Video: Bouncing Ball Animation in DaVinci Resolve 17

Welcome to part 2 of episode number 2 of the After Effects to DaVinci Resolve Series.
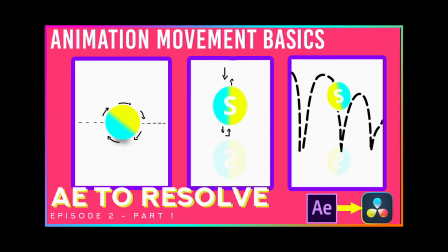5s
Now, if you haven't watched the first part, make sure to do so because we're using that as a starting point for this video.
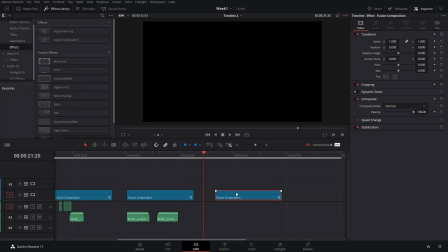11s
Okay, so we are going to hold Alt and then copy this fusion composition and we're going to right click and then open in Fusion.
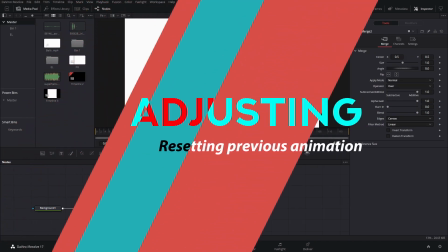19s
Now that we have this other fusion composition here ready,
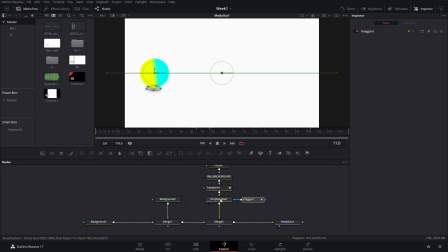22s
what we want to do is we are actually just going to get rid of this polygon and the drop shadow for now because we're not going to use that at first.
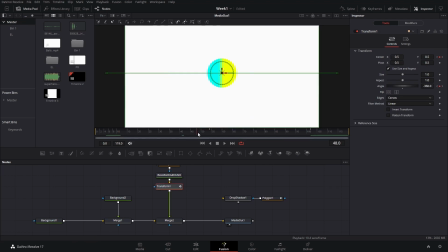30s
And we're going to go to the transform node where it says has that. And we're actually going to take out the angle of these.
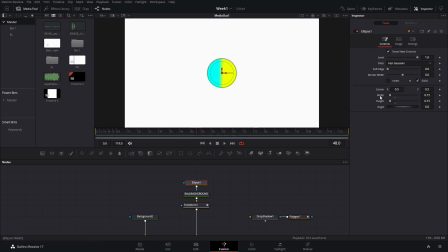36s
Now we're going to check out our ellipse. We have no keyframes here, but we're going to be animating the width and the height so that there is sort of like a bouncing motion.
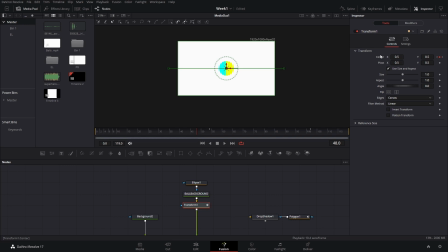45s
We can also take out the path that we have. So we are basically back at the starting point. But if you don't have these, make sure to check out the first video so that you can see how we built this part.
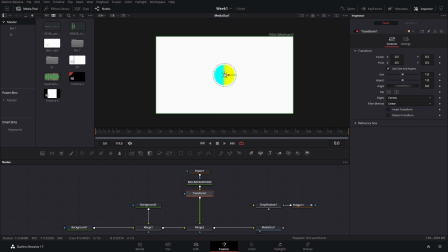56s
Now, what we want to do here is have the ball dropping from off the screen and then bounce right here like this. Now that we have here, the first thing that we want to do is we want to create a keyframe for the center position. And we're going to create another one here at frame 10. And that will be the first movement that we will have.
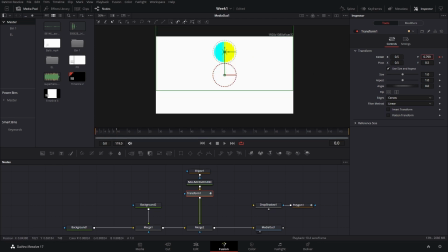76s
Now here, we're going to bring our ball with the Y values and make it go off our screen right here. And now we can see the ball dropping there. Now after it drops, also we want it to bounce. So we're gonna have to go a few frames forward. And taking into account this video, which was in After Effects. Now here we have the first bounce.
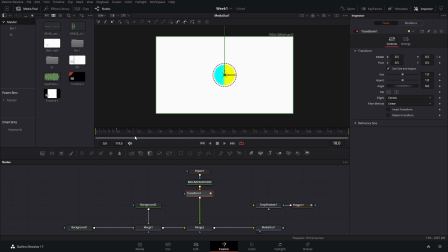100s
Now after every bounce, it will go up and down and the duration of this will be shorter if we take into account gravity, right? So we're going to go instead of 10 frames for these, we're going to go actually 5 frames, bring this up,
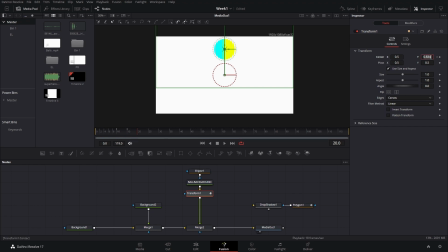116s
and then again 5 frames, we're going to bring these down to 0.5, which is the bouncing point. Then again, we're going to go now to 4 frames, so 24, bring these around halfway there,
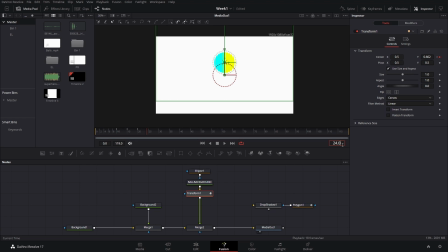129s
and then 4 more, and if you want, if there's a lot more frames, you can actually just go and plus the number of frames right here. And then in this one, we're going to also bring it back to 0.5. And then one last one, which is going to be just 3 frames. And we're going to make it bounce again at around halfway there.
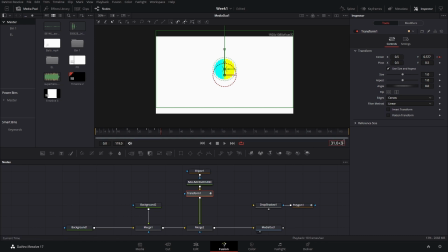149s
And then again, we're going to bring this back to 0 after 3 frames. You can also do 2 frames if you want. Oops, not 0, but 0.5. Okay, now if you look at these,
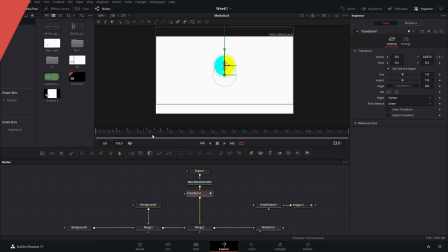165s
it looks a bit stiff, right? First of all. Now there's one thing that we can do to fix this. First, we can actually just go to the spline and play around with the curve that we have.
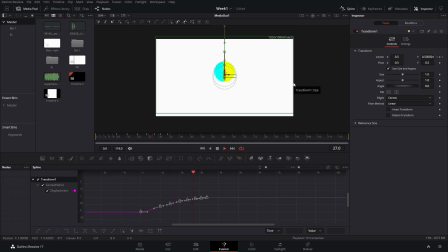175s
If we press S, it looks like that. And if we press F,
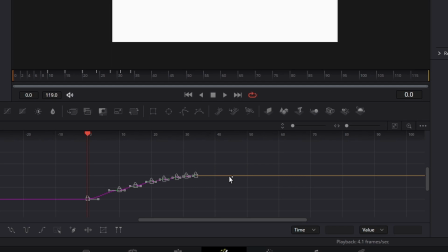183s
now the main difference from pressing S and F is that if we press S, the curve is a bit more continuous.
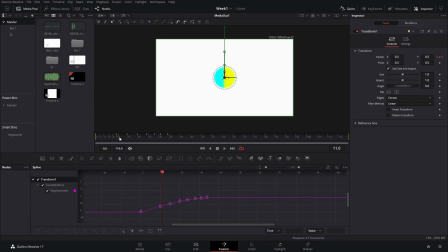190s
And if we press F, it will sort of like stay up there for one more, like a little bit of time. So it looks a little bit more like a realistic bounce. So in this case, we're going to use F to smooth things in and out. But now it doesn't look that great yet, right? There's still a few things that we can play around with.
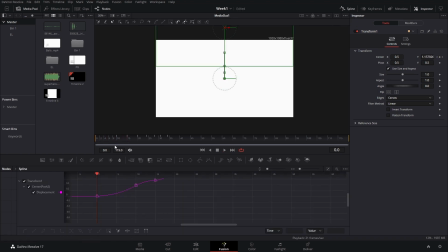210s
Now I want to fix that first drop because it's a little bit too slow. So in that case, what we're going to do is we're not going to use the F that is by default. But what we're going to do is we're going to grab this keyframe holding control and make it sort of like a curve of it going just down up like that.
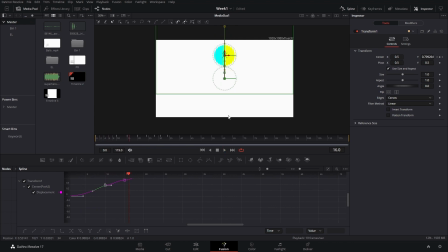227s
So it starts a little bit slower and then it speeds up when it's about to touch the floor. Now that we have that ready, we have to look at the ball and how it will react if it was a real ball.
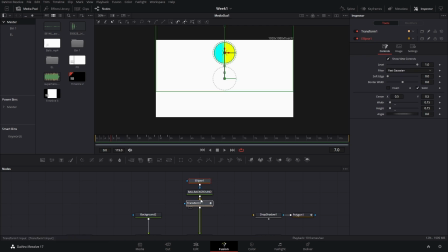241s
Holding control, I want to see the keyframes of the transform node. So now it's going to be both of them selected. That way we can actually calculate better the movement that we're going to have.
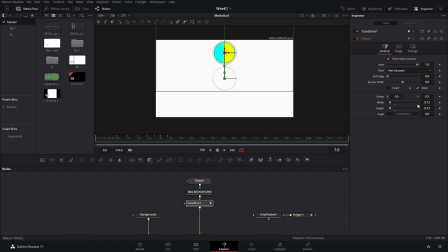250s
Now in this case, what we're going to have is the ball, first of all, when it's dropping or jumping, we want it to get sort of like a little bit thinner like that. And then as it gets to the floor, it will be flatter.
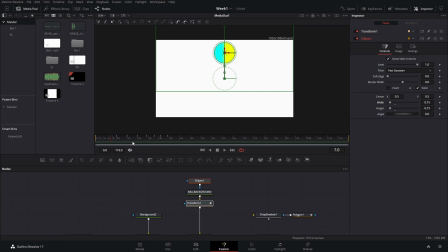264s
I guess the impact of the floor will have an effect on the ball. So we're going to start with the ball here at 0, right around frame 6 is going to become a little bit thinner. And then right when it touches the ground, we're going to set the keyframe right here for these and for the height. And now it's a little bit of time consuming, but we're going to go one frame backwards, create 2 keyframes, and then again here, create 2 keyframes for these.
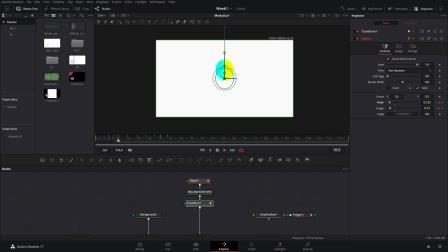301s
Now in this first keyframe, we're gonna leave this normal. We're gonna make the ball a little bit thicker again. So we're gonna bring it to 0.15. We're gonna decrease the height of it a little bit, like that.
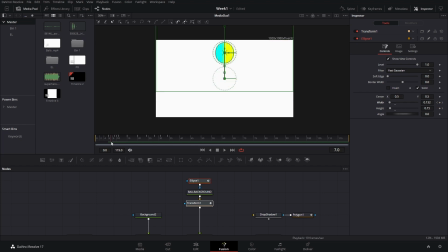317s
So now it looks like the ball drops and it has an impact with the floor, and then it jumps back up. As it jumps back up, we want to actually get rid of this second keyframe. I forgot, I mixed it up. We have these.
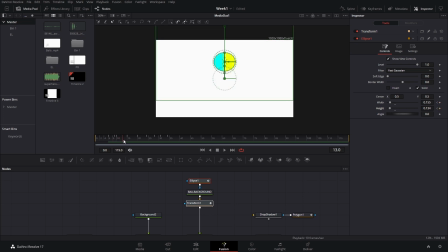334s
We're gonna go, instead of one frame right away, we're gonna go like two or three frames and make it go the default size again. And then the ball will be a little bit thinner again so that it has that, whoops, movement like that.
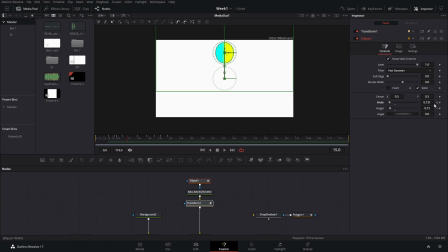352s
As the ball gets to the 15th point, we want the ball to be completely normal, so completely circular. So we're gonna put the default values again here. And then here around halfway there, we wanna bring this down again a little bit. But it doesn't have to be the same value, but you can if you want. The idea is that everything will be smaller every time, so because the impact and the force decreases actually, right, as time goes on. So it could be like 0.135, for example. It will be really minimal, but it's just like, if you want to, it does, it's barely noticeable. Now here again, the ball will have an impact. So we want to create the two keyframes there. And then as the ball touches the ground, we want to create the, we're going to decrease the number again, and we're going to make these go a little bit bigger like that to the side.
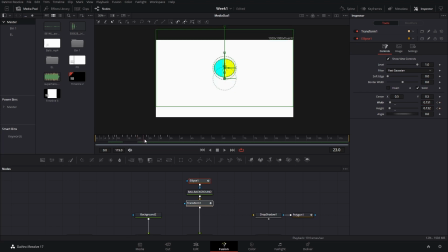403s
And then around halfway there, when it's going up, we want to bring these back to the previous thickness, which was like 13 something, 0.136 in this case. Actually, it's too little. We're going to do a little bit more.
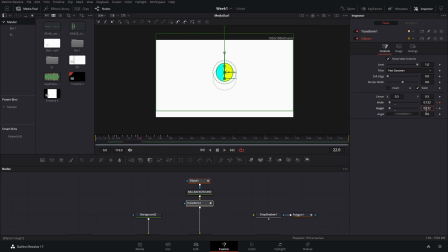422s
And we're also going to bring the height back to the normal 0.15. And then when it gets to the point right there, we're gonna bring these both to normal, which is 0.15.
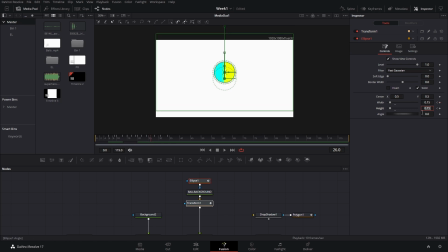436s
And then we're gonna repeat that process, the same process for the next bounces.
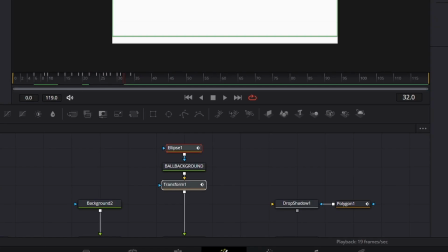442s
And I'm actually just gonna speed up through this process right here, because I'm pretty sure you don't want me to repeat everything just again and again and again.
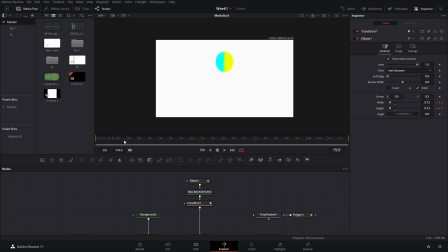452s
Okay, now that we have that on all of them, then you can see how the bounce is a little bit more realistic. It has a little bit more, it's a little bit more alive. Now, if you look at this spline tool right here, you will see all this craziness. And in this case, what we can do again is also smooth this out by pressing F if you want, and we can check out how it looks.
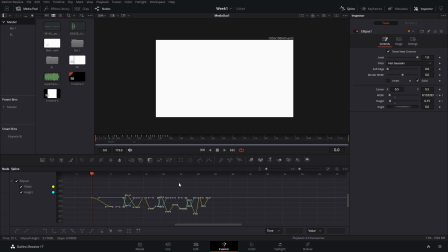476s
And if you don't like that one, you can test out by selecting everything and pressing S. And it's really up to you which one you like better. Like that. We can activate the controls again so that we can see if there's anything else that we have to change.